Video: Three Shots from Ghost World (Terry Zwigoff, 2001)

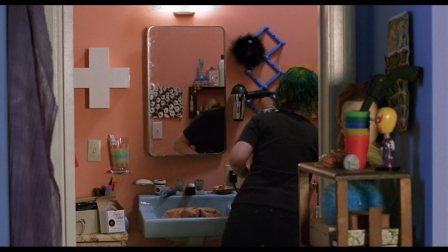While there is plenty of camera movement in Ghost World,
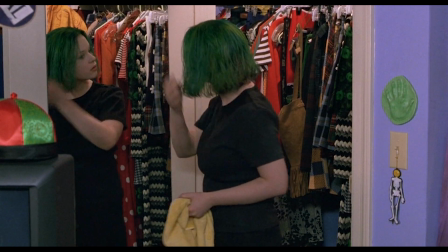many early shots of Enid in her room are either static shots with Enid moving through the frame, or a camera in a stationary position
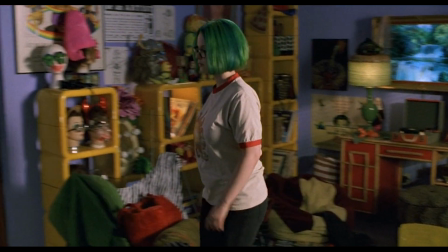panning and tilting along with Enid and her movements within her room.
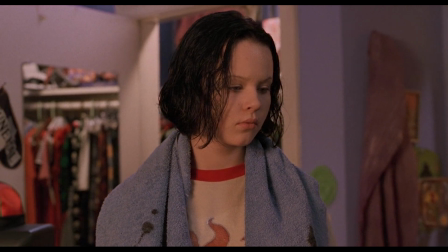Shot number 3 provides an important variation on that norm in order to punctuate an important narrative moment.
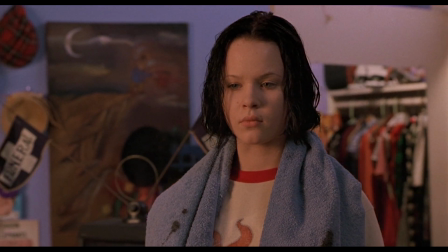The camera arcs around Enid as she listens to
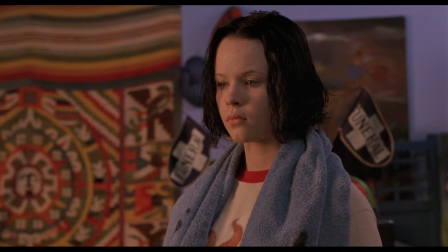one of Seymour's records and really hears it for the first time.
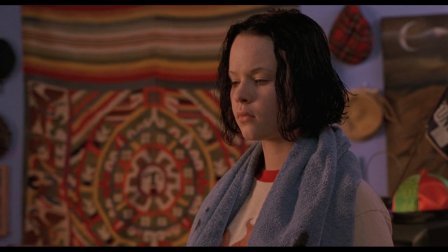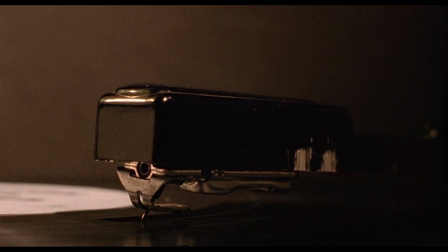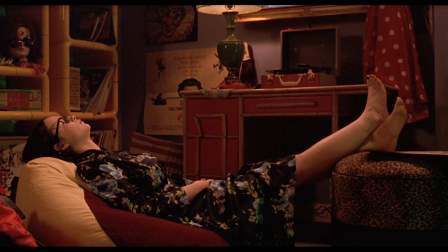As she listens to the record repeatedly, the lighting in her room brings out the colors that we associate with Seymour.
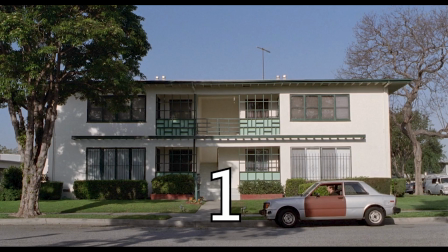My name's James Krell, and this has been 1, 2, 3.
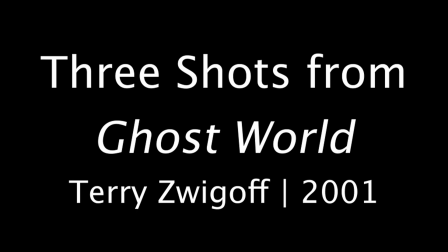3 shots from Ghost World.
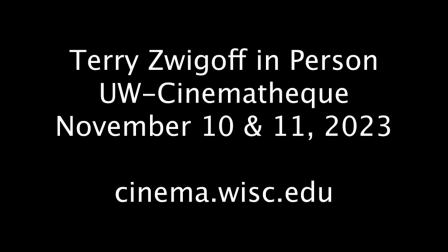I'm posting this work-in-progress video essay in advance of Terry Zwigoff's visit to Madison, Wisconsin and the UW-Cinematheque on November 10th and 11th, 2023.
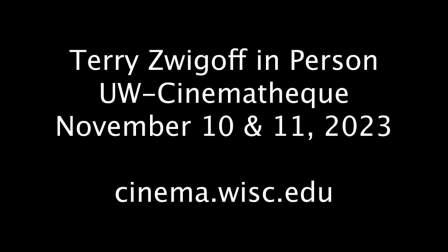For a complete schedule of events, go to cinema.wisc.edu.
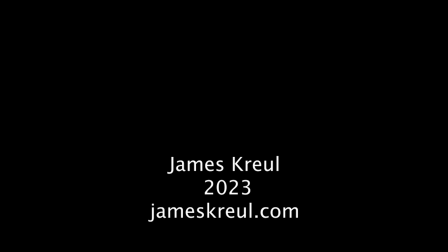I have also contributed an article about the Terry Zwigoff visit in the November issue of Isthmus. I will post a link in the notes to this video, and you can also find that at isthmus.com.